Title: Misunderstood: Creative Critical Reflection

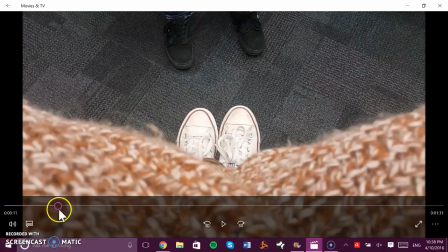241s
So, for instance, there is her psychiatrist who was presented later on in the screen, in the scene,
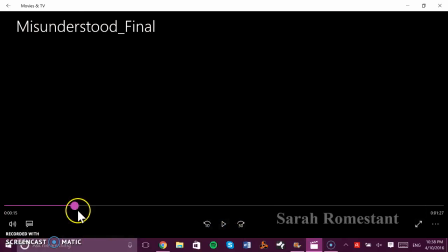249s
talking to her, and she is just looking down at her feet throughout most of this scene.
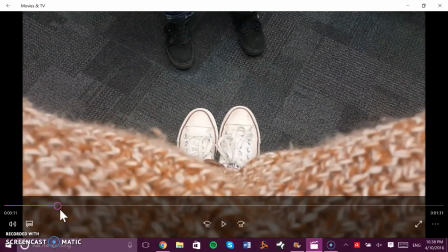257s
And I used the different angles to portray this.
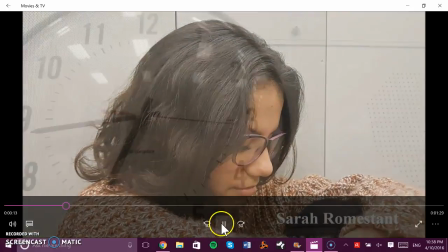261s
So she's looking down at her feet with a point of view shot, and she's looking down at her feet with a close-up shot,
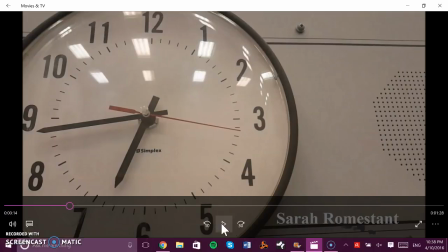267s
and then we go back to the clock to showcase that she does not want to be there, and she just wants to leave, and I was using this clock to showcase the sense of anxiety that she is feeling.
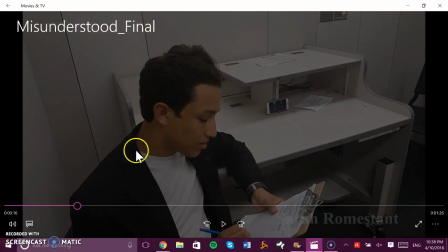281s
After this, we go to a medium shot of her psychiatrist talking to her,
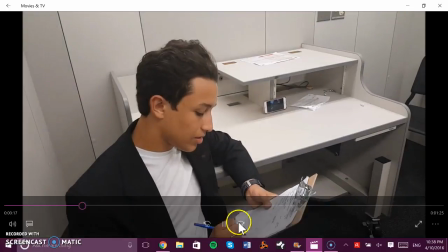286s
asking her, why are we here, what is going on, and whatever, and all that.
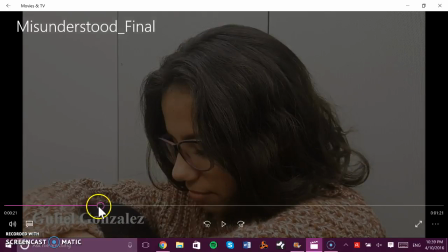291s
And throughout this process, I don't know if you've noticed, there is credits going on throughout the bottom of the screen,
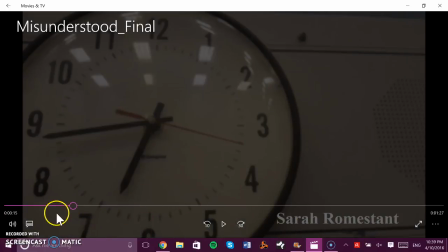297s
showcasing my actors' names, Sarah Romstown and Guliel Gonzalez,
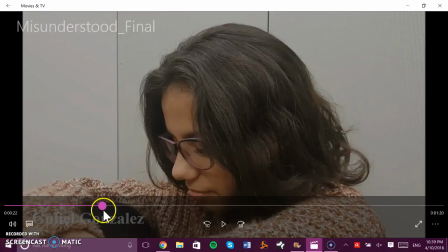303s
and then my next actor, Alfred Torres, as well.
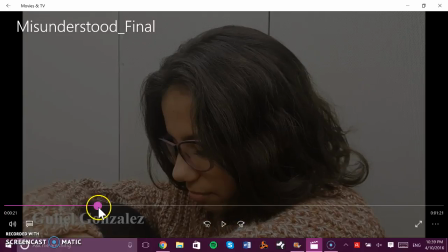310s
So we keep transitioning from this medium shot to the close-up shot to the point of view shot, and then we keep going back and forth,
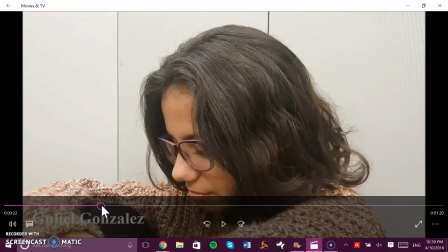318s
because then again it showcases how her reality is different from actual reality.
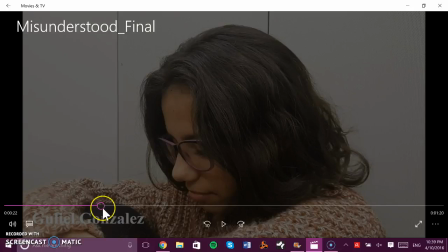327s
So and I'll get more into that with sound later on, because the sound is what really portrays that.
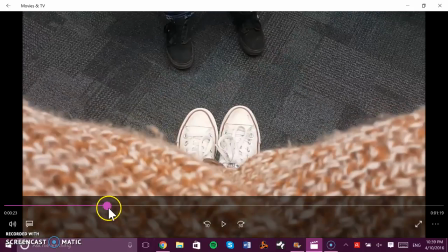335s
So she's just there looking down at her feet, and then the doctor is calling her,
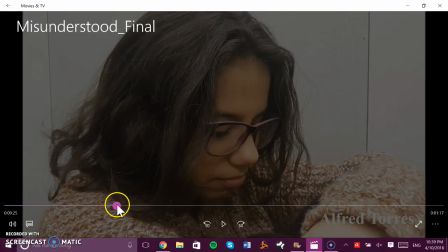342s
asking her if she can hear him, if she's all right, and she's still looking down at her feet, and you can see
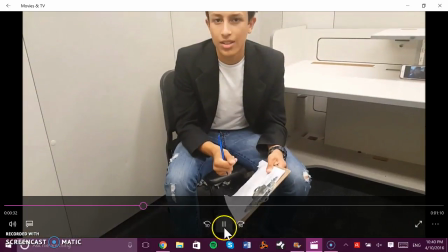351s
and then in this scene, she is looking up finally at her doctor, who is calling her, but in the actual film,
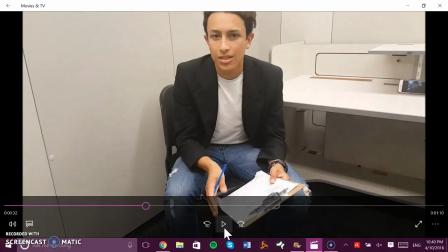358s
which you can't hear here, you can hear that his voice is in slow motion. So she's there physically, but she is not there mentally. Mentally, she's somewhere else.
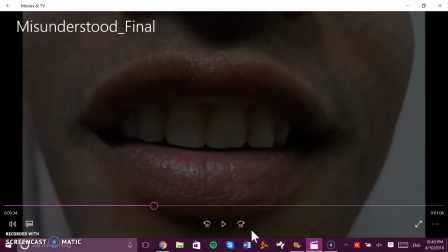368s
And in this close-up of his lips, you can see that he's saying her name, Sophie, Sophie, can you hear me?
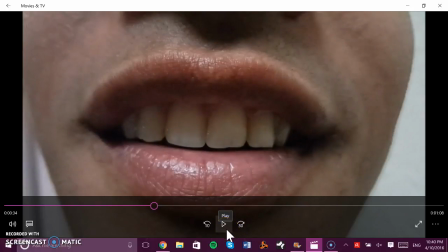374s
But in sound, which again I will discuss, she is talking in her head, complaining about every single thing,
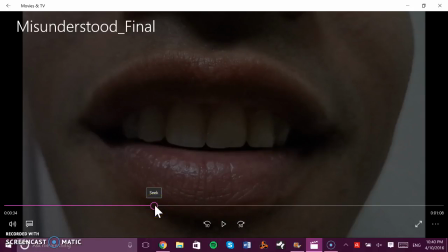382s
because she is since people with Asperger's, they have extreme OCD, and they have like social
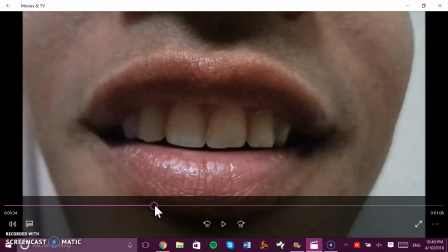391s
they're very socially awkward. And so in this scene, you can if you hear the film, she is discussing about how the walls that she saw in the previous scene are different color.
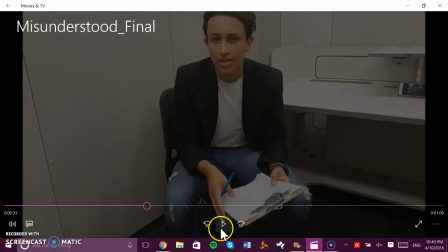403s
This wall is a different shade of white than that wall, and so she is complaining in this next scene, and you can tell that like she's not paying attention.
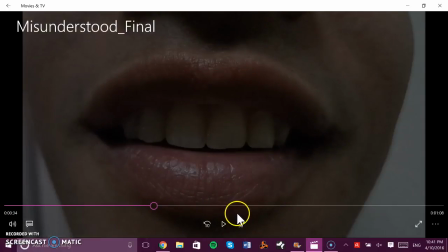412s
She doesn't want to be here, and that's how you can tell.
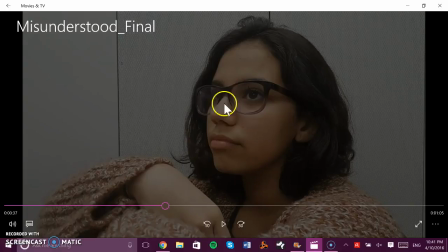415s
And then the scene goes back to it switches back to a close-up shot of her looking up around the room,
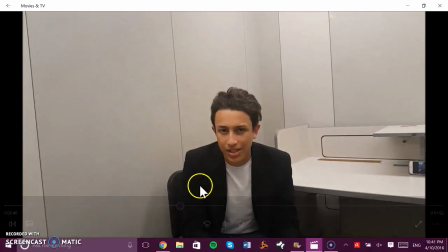424s
not paying attention to her doctor, and then another point of view shot of her.
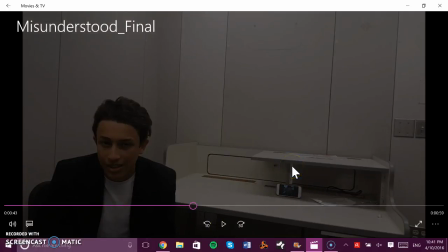429s
And then with sound, again, you hear her voiceover of her complaining about more things, such as the smiley face being off-center slightly, but it is off-centered, and she does notice that, and it is bothering her.
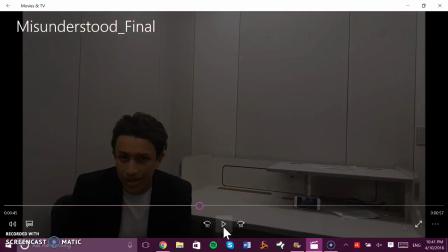444s
And then again, let me remind you that the clock is still ticking throughout this entire scene.
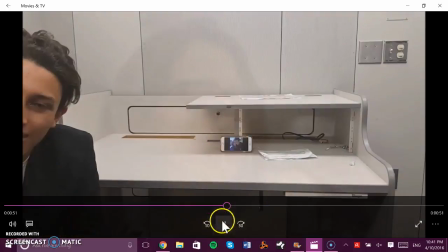449s
And then we keep switching back and forth, and then she goes back, she looks, and then it goes back to a point of view shot
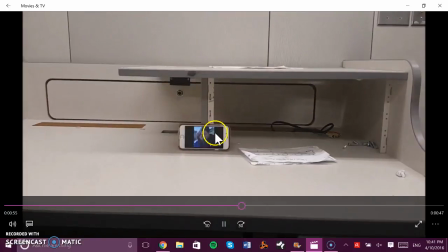457s
of the main character finding this picture of our psychiatrist with his significant other,
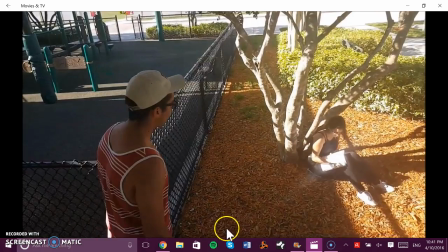464s
and this leads into a flashback of when she met someone a few weeks before that
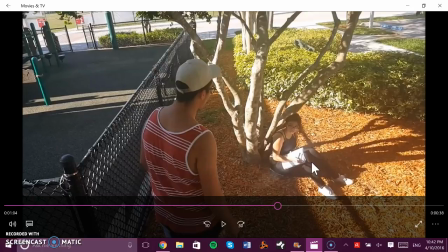474s
made her feel a certain way, which comes into the whole romantic genre aspect of my film. The whole purpose of the romantic genre aspect is to